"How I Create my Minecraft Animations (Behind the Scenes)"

So then we get to the Gabby character, which is revealed or shown in the trailer.
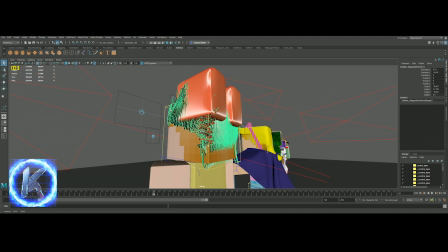491s
And here I use the interactive groomable splines, which is found right here.
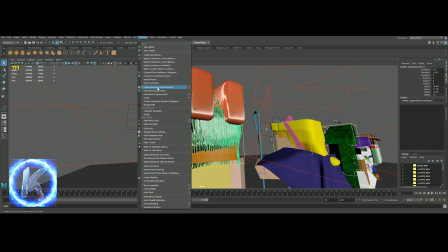499s
So I might do a tutorial on this soon, just kind of like how to create like hair for like characters or something like that.
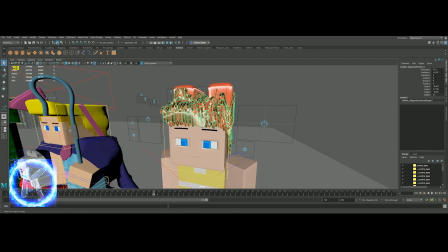507s
But this is what I used to create Gabby, and I changed just the
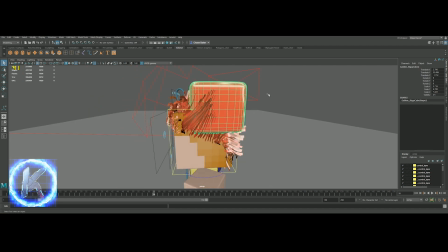515s
color of the hair, and I just used Arnold shader for it.
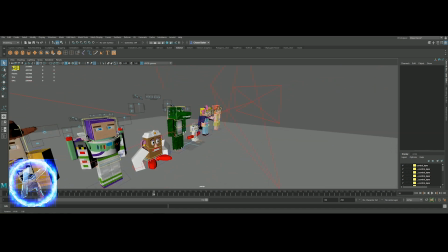520s
So that's that. Yeah, so it's kind of, and of course I did a lot more. I mean, there's a lot more characters I did.
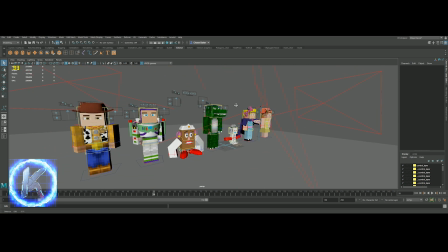526s
And each character probably took about, I would say, like an hour or two to make. I'm not super sure.
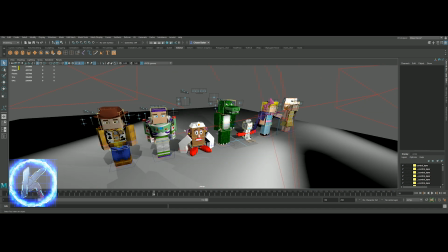532s
So after I created the characters and everything, I mainly go to the environment or the scene creation,
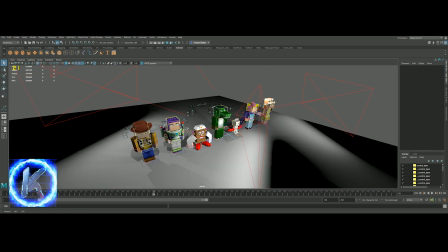541s
and that's where things get kind of fun and a little bit creative.
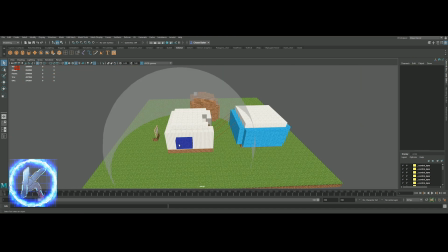546s
So yeah. So when I go to create the scene for the animation, what I usually do is I go into Minecraft Java version, not the Windows 10 version, not Xbox One. I just go, standard Java edition, and I go in the world and I build something that looks a little bit like this. So this was the opening scene right here.
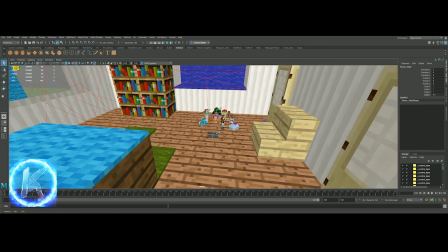566s
Sorry about the camera and everything. It's all like weird.
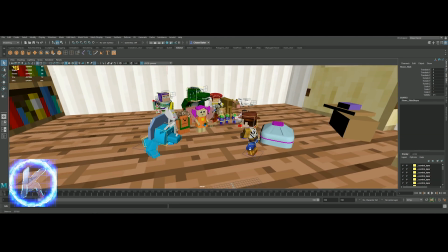569s
Anyway, so this was the camera right here, or just this scene right here, and it has all the characters in it.
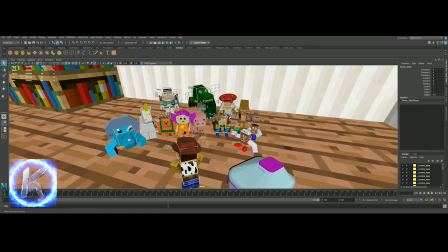575s
It has everybody, or not like, almost, maybe ever, I think, I don't know, something like that.
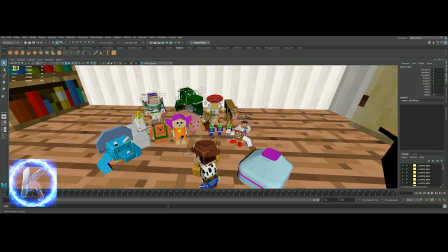581s
It has almost all the characters in there,
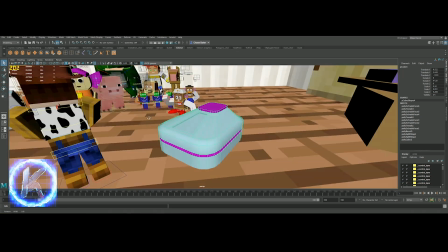583s
and here is just that backpack, again, very like just simple, low poly, and here's Woody, and if I go over to the camera one, this was,
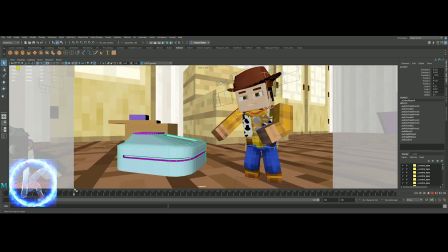592s
the animation, right? So the scene creation, is in the background here, and of course I made the characters smaller than the real world, the Minecraft objects, just to make that perspective and and just to make them feel like they're toys.
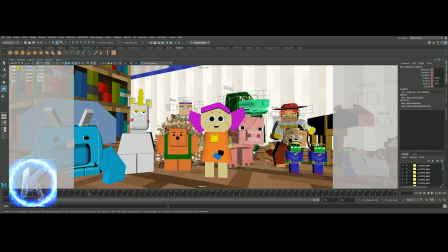607s
So as you can see, I had to actually literally animate, and this comes into the animation as well. So like I had to move all these red lines here are keyframes, and I had to keyframe everything there.
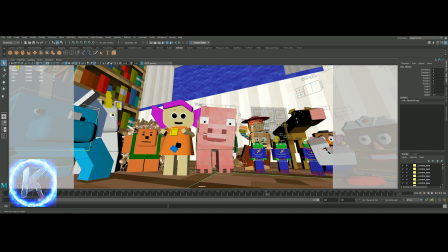622s
And then it's kind of like the hey, whatever, and they're always saying hi, here's Pig, just all this like crazy, and then he kind of freaks out.
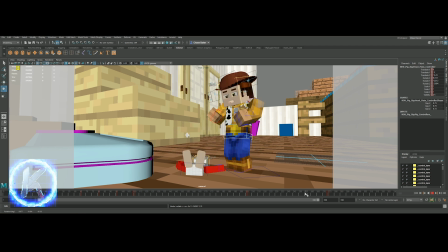630s
And then I did some interesting effect, kind of special effects here.
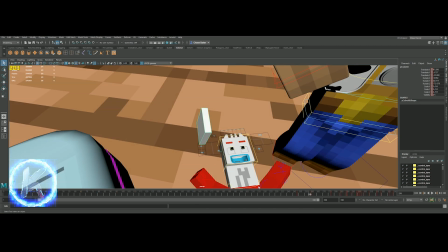636s
This is just a really simple eye, and all I did was put that right inside of his head,
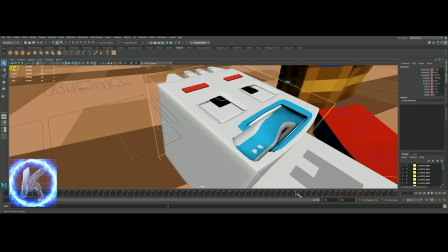643s
so that when he falls, it pops right out. That's all I did.
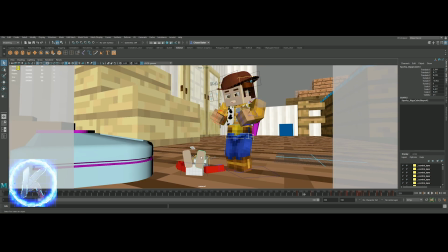648s
But in the camera angle, his little foot right here, it blocks it. So it's a little bit of like a, interesting way of doing it, but that's how I did it.
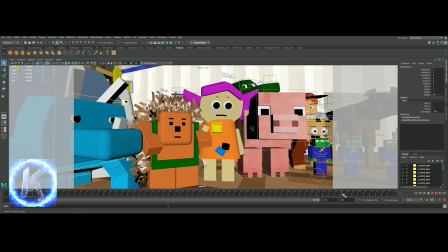658s
And then Woody comes over, and then just more characters talking there, and then that scene would end right there.
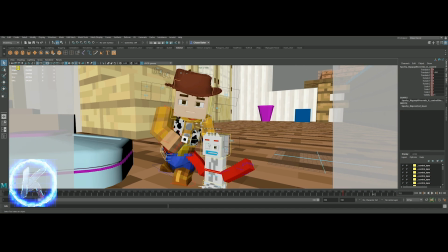665s
So, and if you're wondering how I got the eye to go away, it's just right here. I just moved it up, so it would look like this one would just fit right in there.
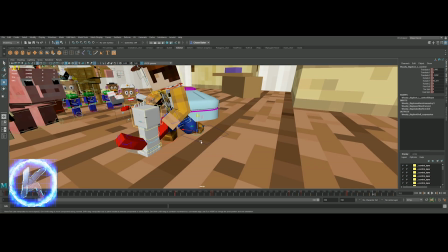677s
But yeah, so all this, the keyframes and everything, just how everything works.
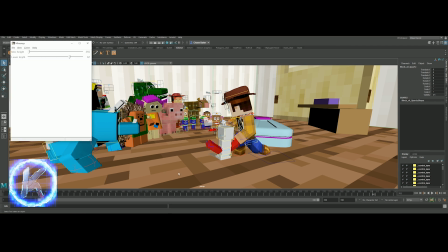684s
Yeah, so this was kind of like one of the scenes here. And also after I create the world, I load it up into Mineways.
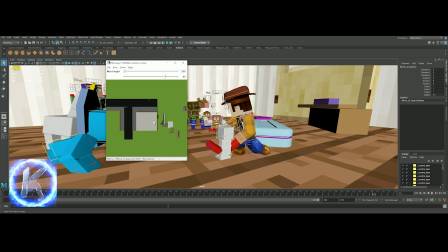692s
Now I'll load up a scene here from the Minecraft Java edition, and I could just select that, and then I could just hit OK there. File, export for rendering with the terrain file selected, and that's how I kind of got my
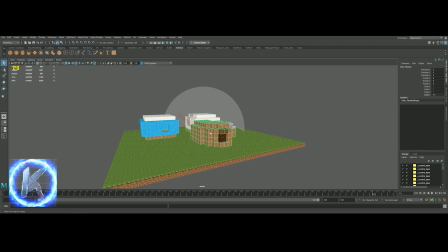709s
that Minecraft world into an actual mesh object for 3D.
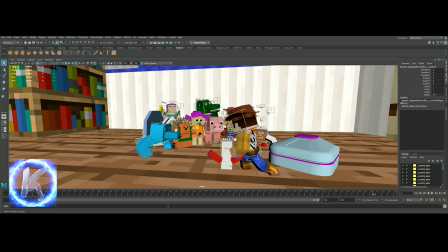714s
So lighting is very important in animation in terms of how you light the character and the environment,
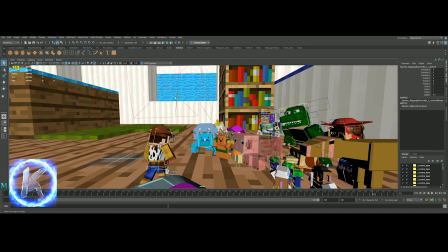722s
and if it's lit really well, then it looks like it's a really good shot.